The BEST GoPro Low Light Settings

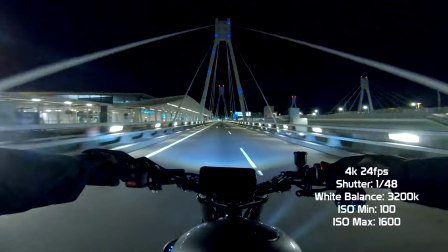249s
We're getting into the full John Wick cyberpunk territory here, which I absolutely dig.
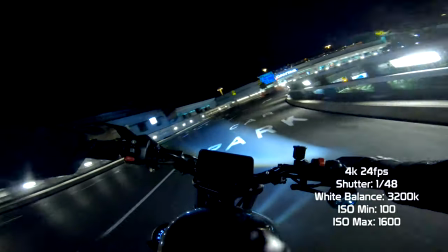254s
It almost looks like I'm in Tokyo or I'm playing Need for Speed 2 or something. It just takes you to a different sort of place.
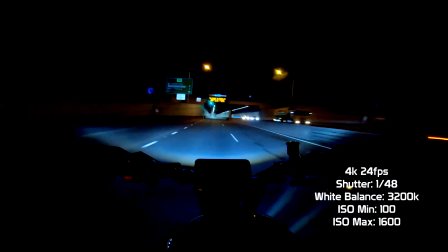260s
So we got more control over the white balance there. You notice that there were no color shifts at all. You just set in at 3200 Kelvin.
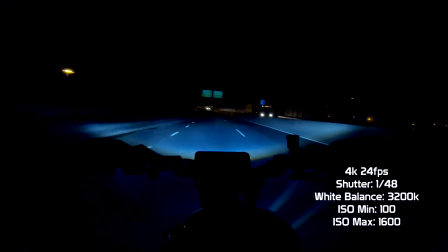266s
That's all it's going to be the whole time. Let's bring up the white balance to 4000 Kelvin.
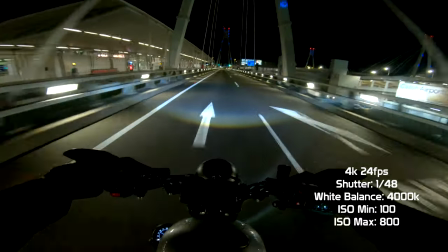272s
These settings are recommended by Riha Alev. Now you can see that the temperature has warmed up right across the board, giving a more neutral tone.
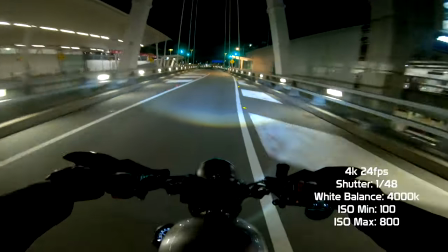280s
The higher the temperature, the warmer the image. Lower the temperature, cooler the image. The ISO has dropped down to 800, which he recommends.
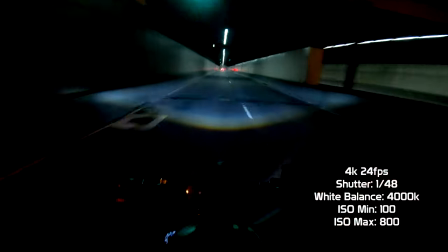287s
And it is a lot smoother during the low light sections. You don't get so much grain or noise happening around all those little light pops.
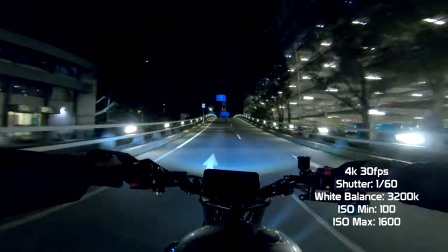296s
And now for the preset that I've used previously in my nighttime motovlogging vids.
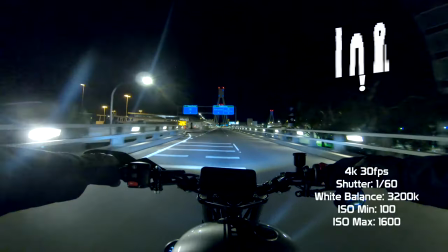301s
Now I bumped mine up to 30 frames per second at 1/60th of a second.
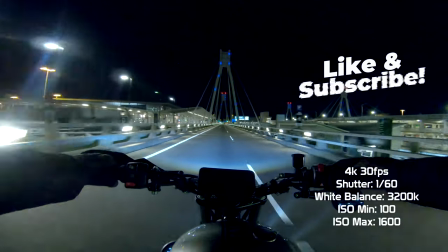306s
For me, I enjoy the look and feel of 30 frames per second,
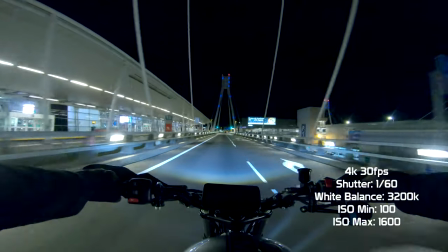310s
but doing this means that you have to increase the shutter speed to 1/60th of a second, meaning that there's less light that hits the sensor,
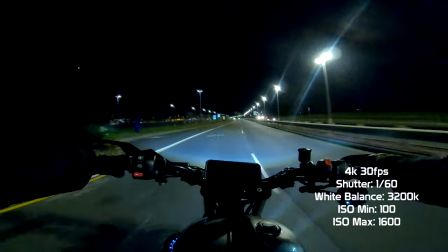316s
which results in making the image darker.
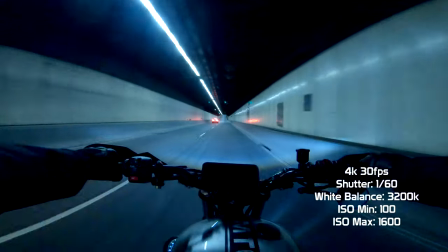319s
Now after making this video, I didn't really realize there's not much of a difference between 24 frames a second and 30 frames a second due to the image stability not working that well.
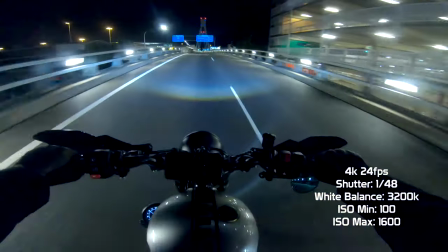327s
So I think from here on in, I might even now consider going back to 24 frames a second, knowing what I've learned.
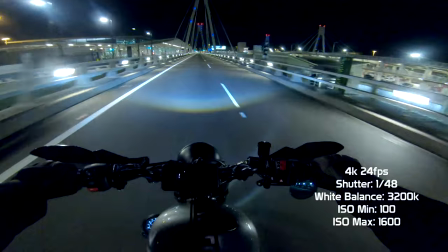333s
White balance is set at 3200 Kelvin. I really dig the blue John Wick cinematic effect.
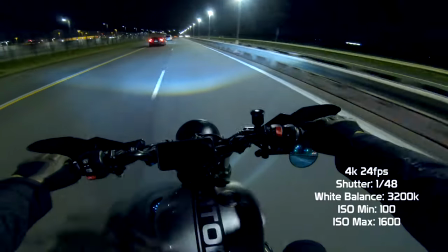338s
And I have ISO set to 1600. I do like a brighter image, and I can always denoise it in post if I need to.
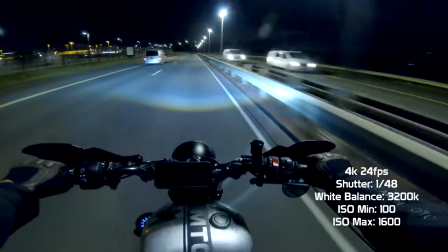345s
Whenever I'm out riding at night though, I do make sure that I'm riding in a well-lit area.
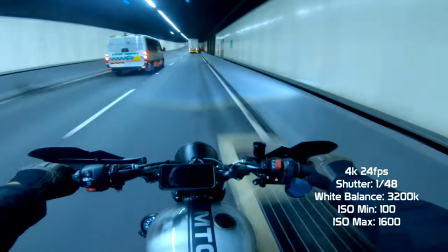350s
If you're riding down some dark alley streets or through some old country town roads that are just pitch black,
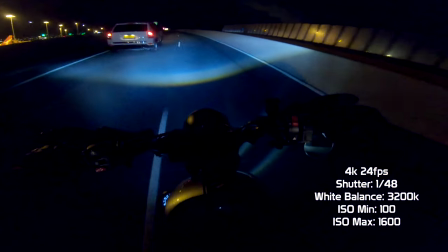355s
obviously you're not gonna have a good image because it's just damn too dark. So for best results, ride where there's a lot of light.
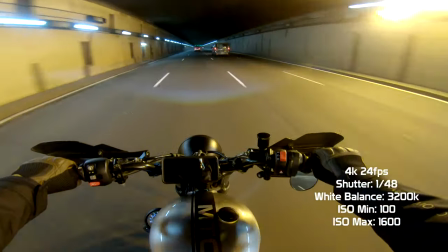363s
Try to stick to the roads that have as much light as possible. Tunnels, airports, just keep doing loops like what I did.
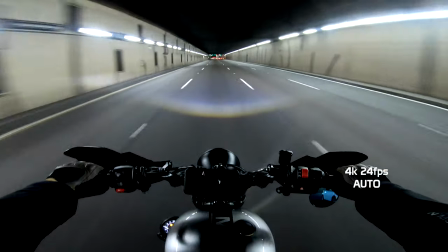369s
So which settings do you prefer or do you think you'll use? Or do you think the footage still looks horrible and that GoPro needs to get their act together?
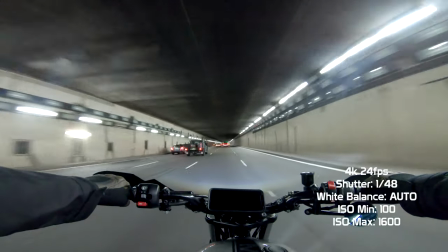375s
I'm really keen to see how the Hero 10 will compare, but until then,
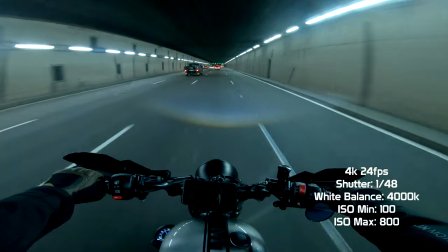378s
let me know what you think in the comments below and watch this video right here if you'd like some dope settings for motovlogging during the day.
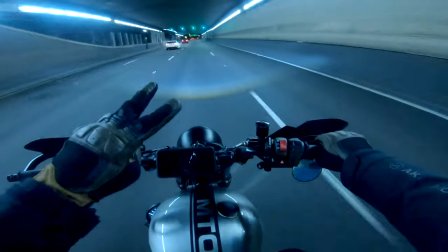384s
Peace!